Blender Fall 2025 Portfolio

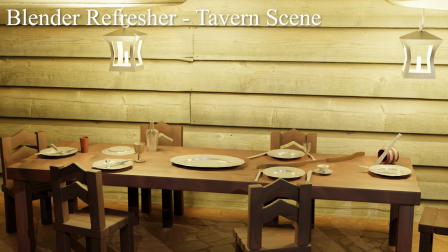15s
This semester started with a quick refresher to make sure our skills hadn't waned, and I chose to go with a personal favorite of a tavern scene.
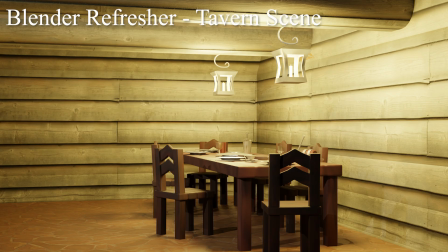24s
The first assignment gave me a huge confidence boost as I immediately
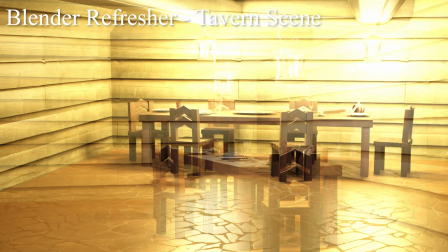28s
noticed an increase of pace and efficiency when working with these familiar models.
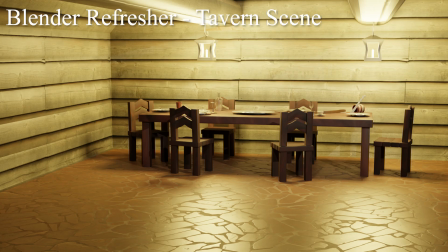34s
It was supposed to be revised, but that confidence boost didn't last long.
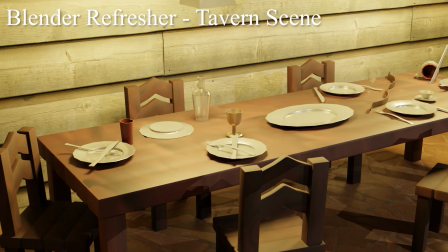38s
I did finally go back and give it a texture work and extra models it needed, and I'm much happier with the finished product than I was then.
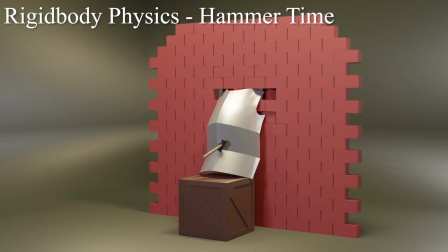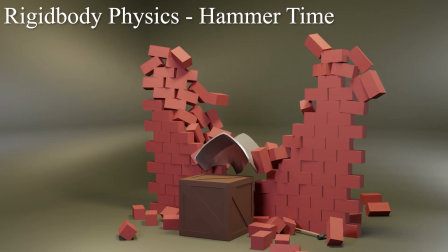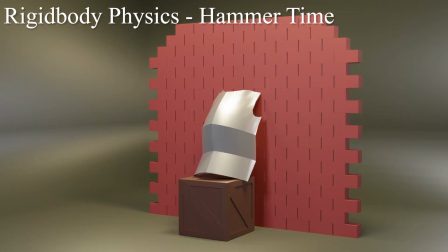60s
Learning physics was rather scary, especially after failing to make use of it last semester, but I pulled it off this time with a relatively simple scene showing off the simulation in action.
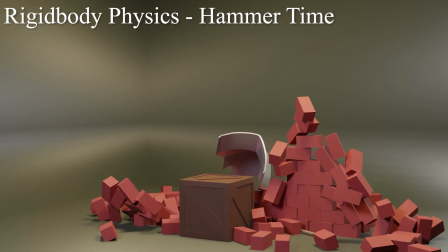75s
The chest plate and lighting were all that needed a touch up here, along with fixing some of the clipping from the previous render.
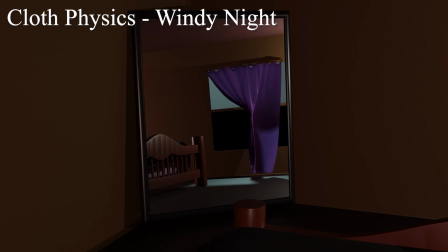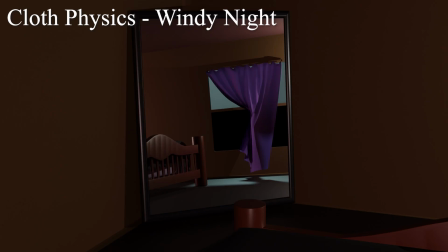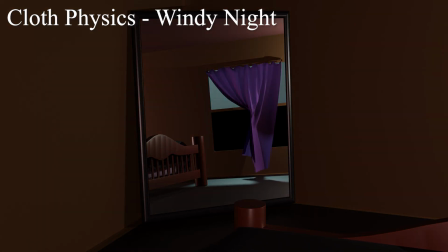110s
I hadn't really made use of mirrors before, and it was pretty enjoyable to set the entire scene to be in a reflection. During my initial render, the curtain was barely moving, so I increased the wind by a significant amount to show the cloth off in a more noticeable way.
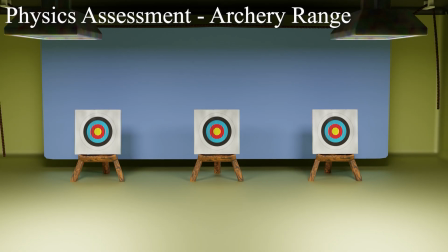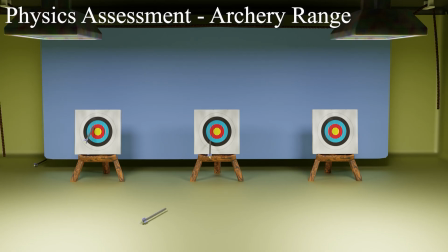The first assignment that really gave me some trouble, trying to show off both rigid body and cloth physics while experimenting with constraints resulted in a bit of a mess. Managed to get it rendered in cycles this time at least.
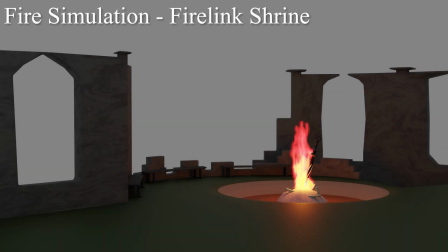Ah, Firelink Shrine. The second that I heard we were messing with fire, the scene immediately came to mind.
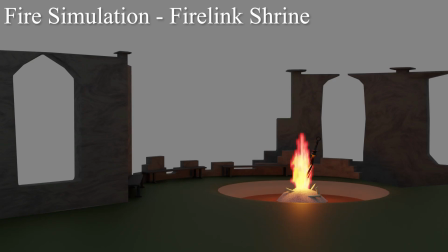182s
The HDRI background gave out on me, but getting the fire to glow up more of the scene around it makes it stand out so much more.
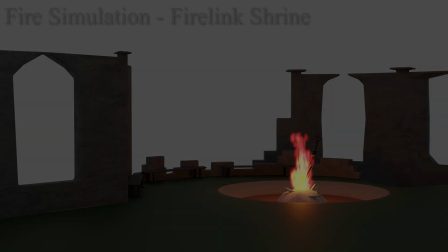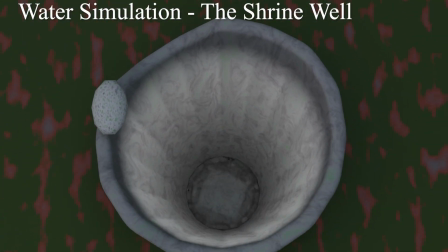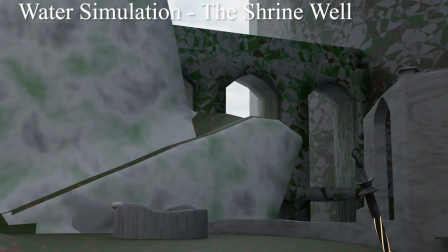Yes, I love Firelink Shrine so much that I built off of the first one and gave it the back half.
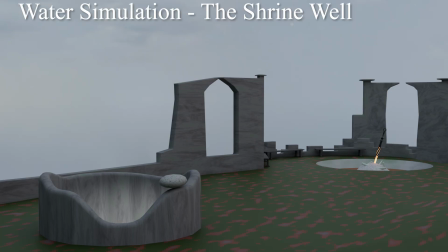212s
This is also the first time I tried using a camera in the first person to show the action.
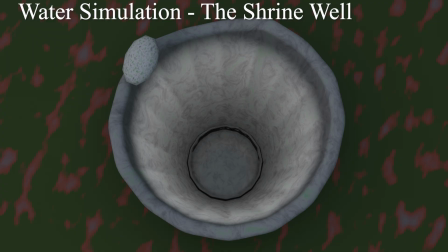218s
This one didn't need too much in the way of revision, and messing with the water seemed more terrifying than anything else.
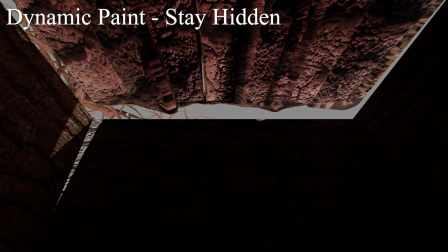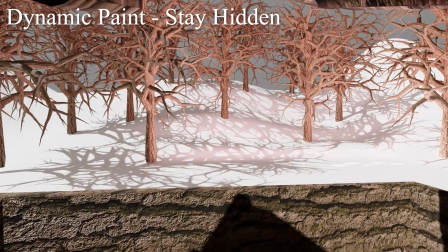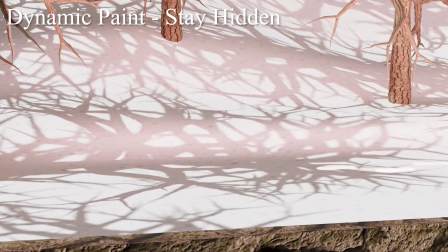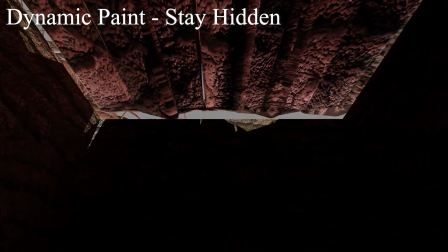243s
My second go at using a first person perspective,
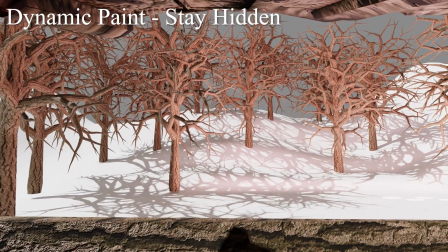246s
learned the hard way that making sure the viewer can see everything is still important, especially when trying to apply perspective.
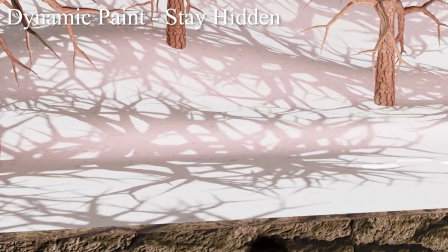253s
It was still pretty fun to work on, and fixing the camera to zoom in on the footsteps was definitely the right call.